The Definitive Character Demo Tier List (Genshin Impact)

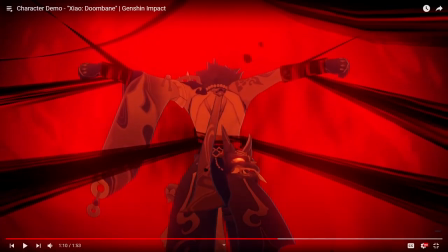1733s
This is so cool too, right? Because the entire trailer leading up to this moment has been all greens and teals. But now we get this contrasting blood red to completely throw a wrench in the aesthetics.
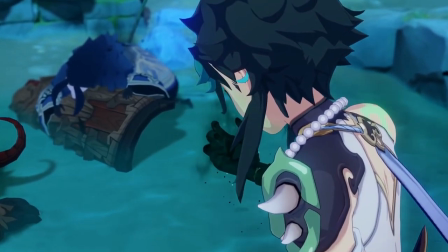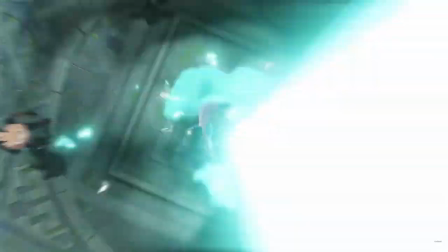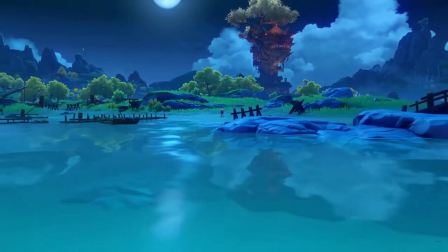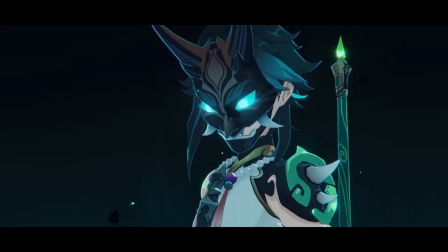So obviously this is an absolute feast for the eyes with all the effects, but my favorite part of the demo is actually the sense of rhythm throughout it.
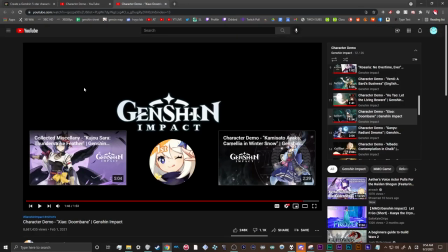1781s
Honestly, I don't even care that much about the song. It's really good for the demo's vibes, but I would never listen to this on my own or anything.
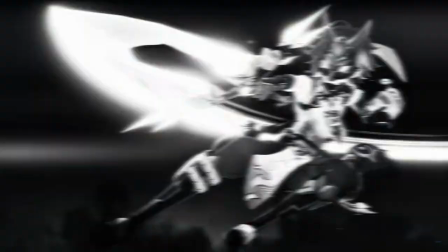1788s
Why it works so well with Xiao's demo though is you have all these percussion strings that get meticulously timed hard cuts between the poses.
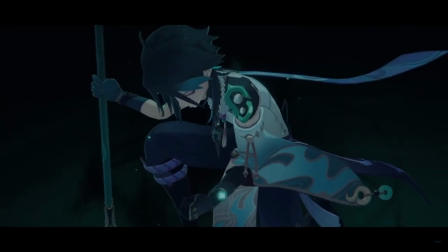1794s
And that sense of driving rhythm is my favorite aspect of this entire trailer.
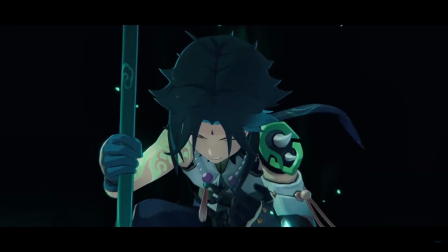1799s
Whether you love or hate Xiao as a character, his demo has some of the most memorable and over the top visuals out of the entire list.
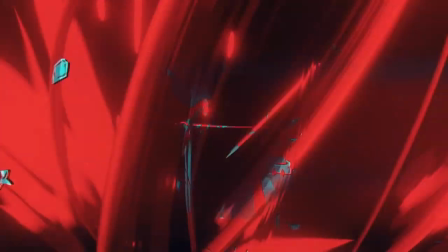1805s
I mean the entire thing is just a combat showcase more or less, right?
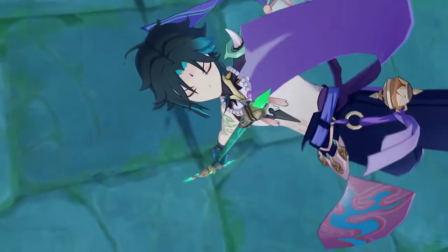1809s
They take the way that his normal moves look, which already look really flashy and cool, and somehow elevate them to looking like an 11 out of 10.
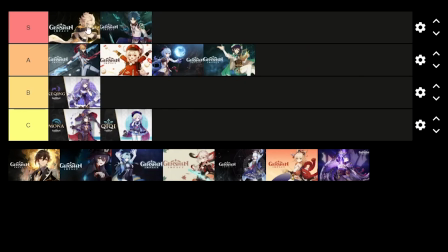1817s
So everything combined, Xiao gets an S. As an editing boy myself, half the things they doing this trailer blows my mind, and for that alone, I think it reigns super supreme.
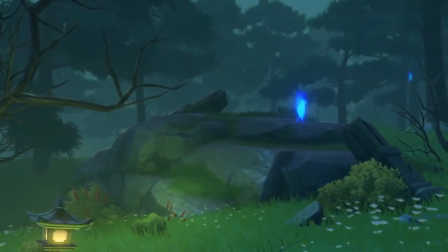1827s
Next up, we have the girl that I actually initially missed the hype trade on. I stopped playing during most of 1.3 and then all of 1.4, so I never got Hu Tao.
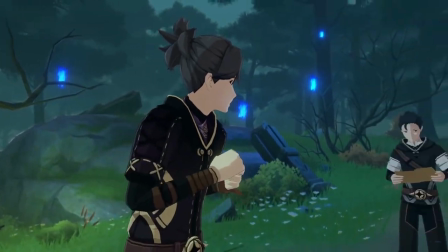1835s
And honestly, it's a shame, because she is a fucking delight.
This treasure map's now ours.
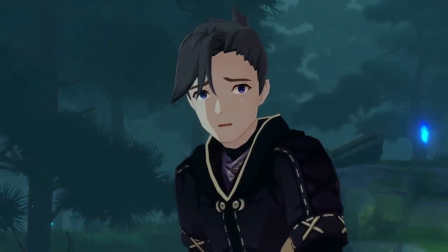1842s We just follow it all the way. Hey, wait. Did you just hear something?
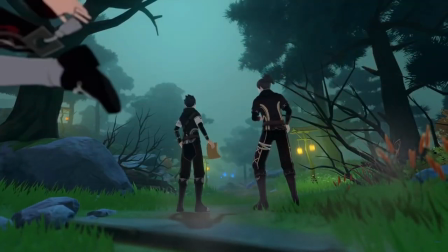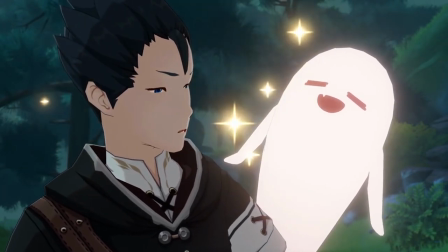1855s
He's so cute.
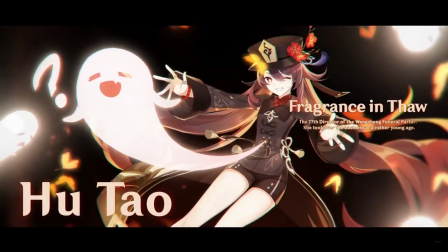1859s
This song is so good.
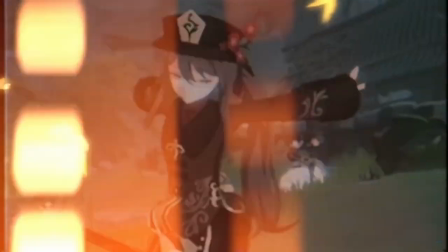1864s
The typography and the old film effects here look so fucking good.
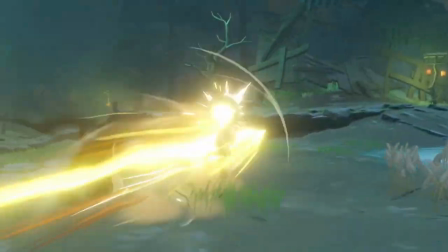1870s
Ouch. Dude.
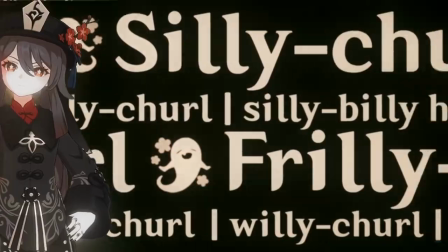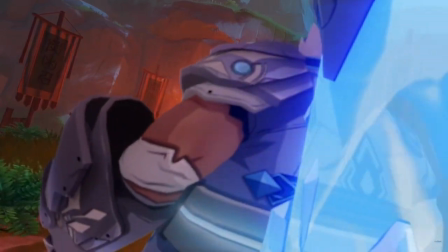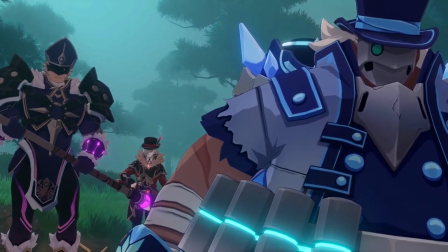1883s Yeah, so many droll people. Fatui, not even worth the tease.
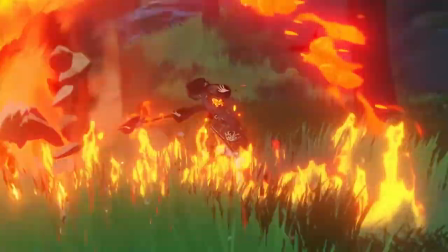1889s Guess I'll need to send you off myself.
Love it, dude.
Zombie!
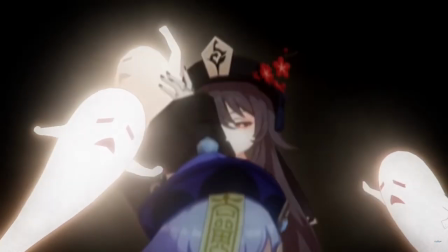1895s
Dude, Chi-Chi shows up in so many of these. That's my queen right there. Let's go, Chi-Chi.
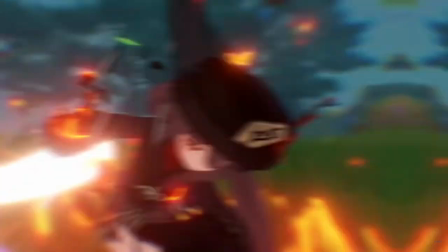1900s Time to go!
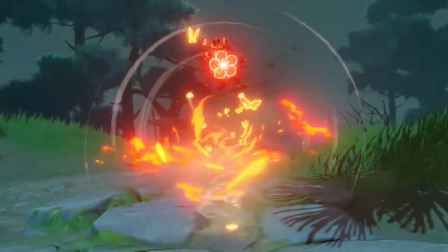1905s
Oh, she's so cute.
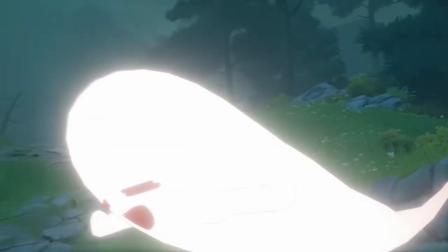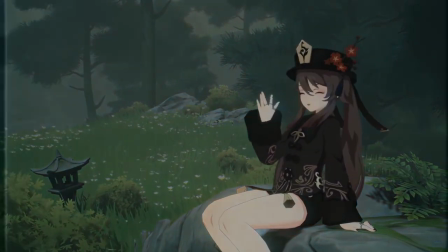1913s See you on the other side.
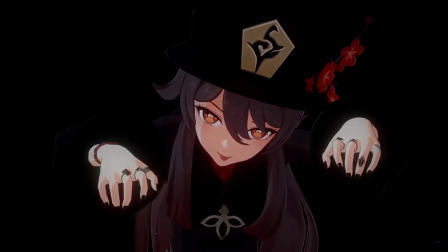1918s
Wait for it? Yeah! First time they've ever really subverted the Genshin logo fitting in.
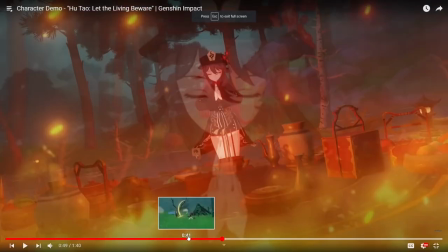1924s
If there's one overarching theme beyond, you know, super cute Halloween girl T-posing on local ruffians, it's that subversion of expectations.
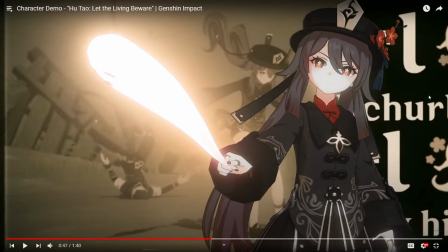1932s
Which even the editing is doing this. Like here, you expect the slide transition to keep going from right to left, when WHAM!
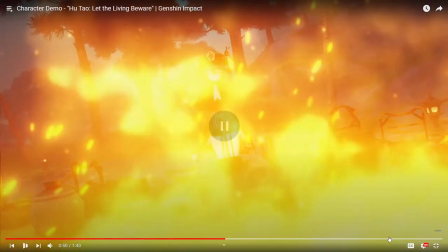1939s
It suddenly drops right down and shows the wife instead.
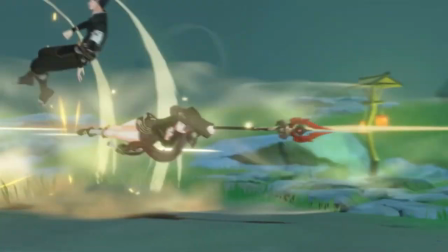1943s
They're constantly doing this throughout the entire demo, and I think it's a really cool way to tie in actual editing techniques into the character's personality.
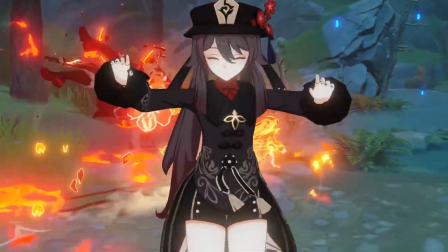1951s
She's a prankster, so of course the video itself is going to be doing a lot to try to fool you. I don't like hers as much as I like Albedo's.
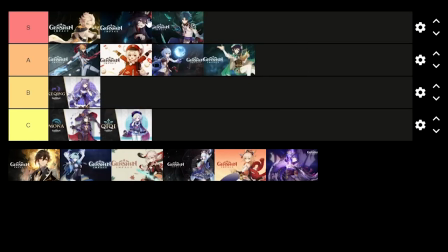1958s
I think I actually would put it above Shao's though.
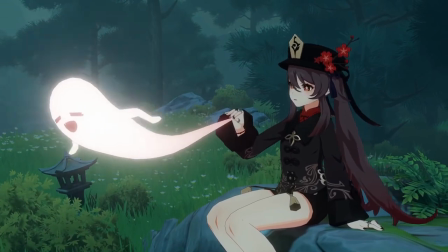1961s
I think it's, it's so good at capturing her personality and the music is definitely way more of a banger and like way more of a toe tapper than Shao's theme is.
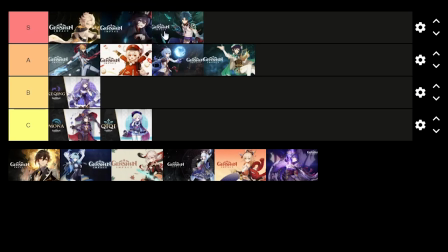1970s
They definitely had to do a lot more work on Hu Tao's than they had to do with Shao's because Shao was already super hyped up before the game even came out, right? He was one of the most pristine beta boys in the business.